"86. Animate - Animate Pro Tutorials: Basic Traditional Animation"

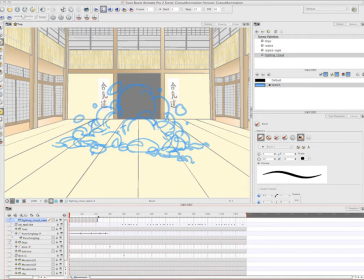So you may have noticed another little jump in the video, and that's just because Annie once again has stopped and restarted the video.
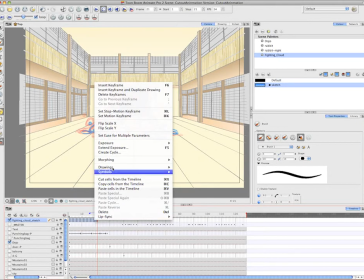So now what she's doing is selecting the entire loop that she created of the smoke and creating a cycle from it.
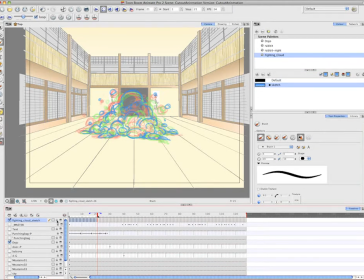And she's entering in the number 7 for the number of cycles. So now that loop has effectively been copied 7 times. And then she's locked her sketch layer, created a new drawing layer, and is now dragging it on top of her fighting cloud sketch layer.
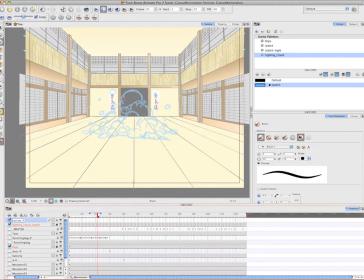And she's renaming this new layer Stars, Carrots, and Fists. So what she's effectively doing on this layer is she's going to draw objects that'll be hurled out from the smoke cloud.
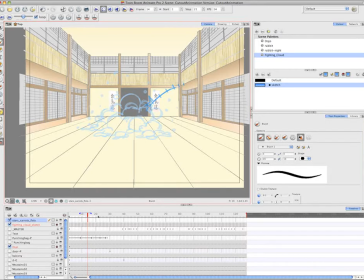So on her just rough sketch layer, she's drawing a scale that she's able to judge an even distance between the stars that she's creating along that row. Because she has the onion skin on and she drew that scale on the first of her drawing in that series,
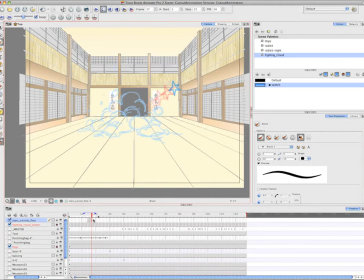she's able to see that scale throughout all the subsequent drawings. And as you can see, the stars are also getting progressively smaller until I think they sort of blip out and disappear.
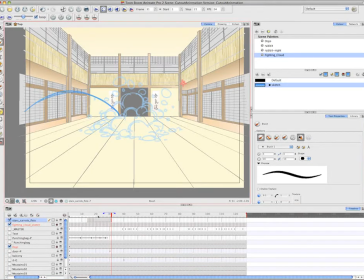And she seems to be just choosing random places along the smoke cloud to have these objects suddenly appear as if they're coming out from that fighting cloud. And here you can see she's created a scale with hatched lines that are not evenly spaced apart,
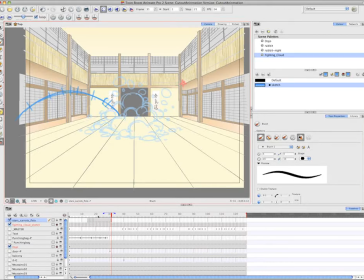but that start farther spaced apart at the beginning and seem to come closer together in the middle of the arc, and once again spread out. And what this will look like is the carrot that she's drawing will come out faster out of the smoke cloud because
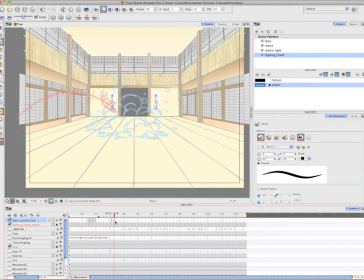the carrots will jump a greater distance in the same amount of time that they will jump once they hit the apex of the arc. So they'll look like they're slowing down. The movement will be very, very slight, and then the carrot will speed up as it comes out of the arc again.
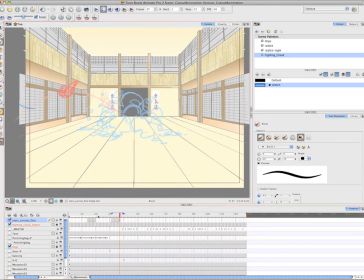And you can also see, because she's so skilled, she's able to have the carrot rotate as it's being hurled from this fighting smoke cloud. And she's doing just like what I said, where you usually draw the first and last key pose and then the breakdown.
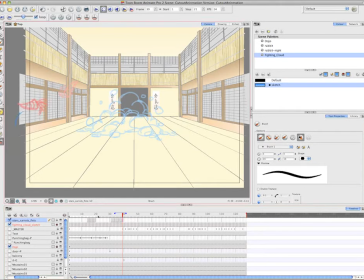In this case, she actually did the first breakdown and key pose, but I think it's because she knows what she expects to see.
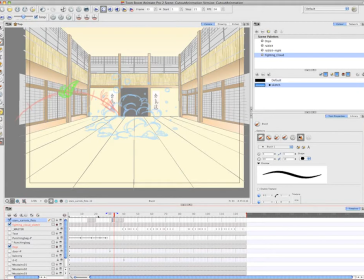And then she's doing what she did before, where she's creating empty drawings between her key drawings so that she can fill them in with in-betweens.
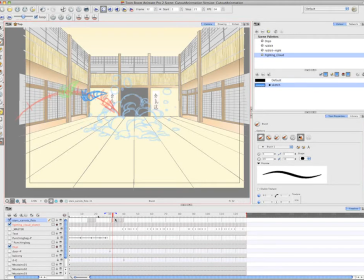And this is effectively how you produce timing, pacing and timing in traditional animation. You don't have the luxury of pulling a keyframe farther along or closer together and then flipping back and forth and judging if something looks like it's moving fast enough or slow enough.
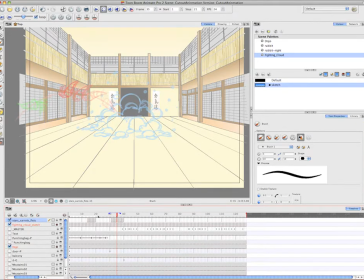You sort of have to already know in advance how you're going to pace your drawing so that they give the illusion of slowing and stopping and then moving very quickly all of a sudden. It's not to say you can't move your drawings around a bit, but it's not as automated,
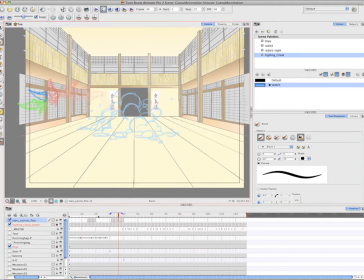and you really do have to have a little bit more planning when you work in the traditional animation style.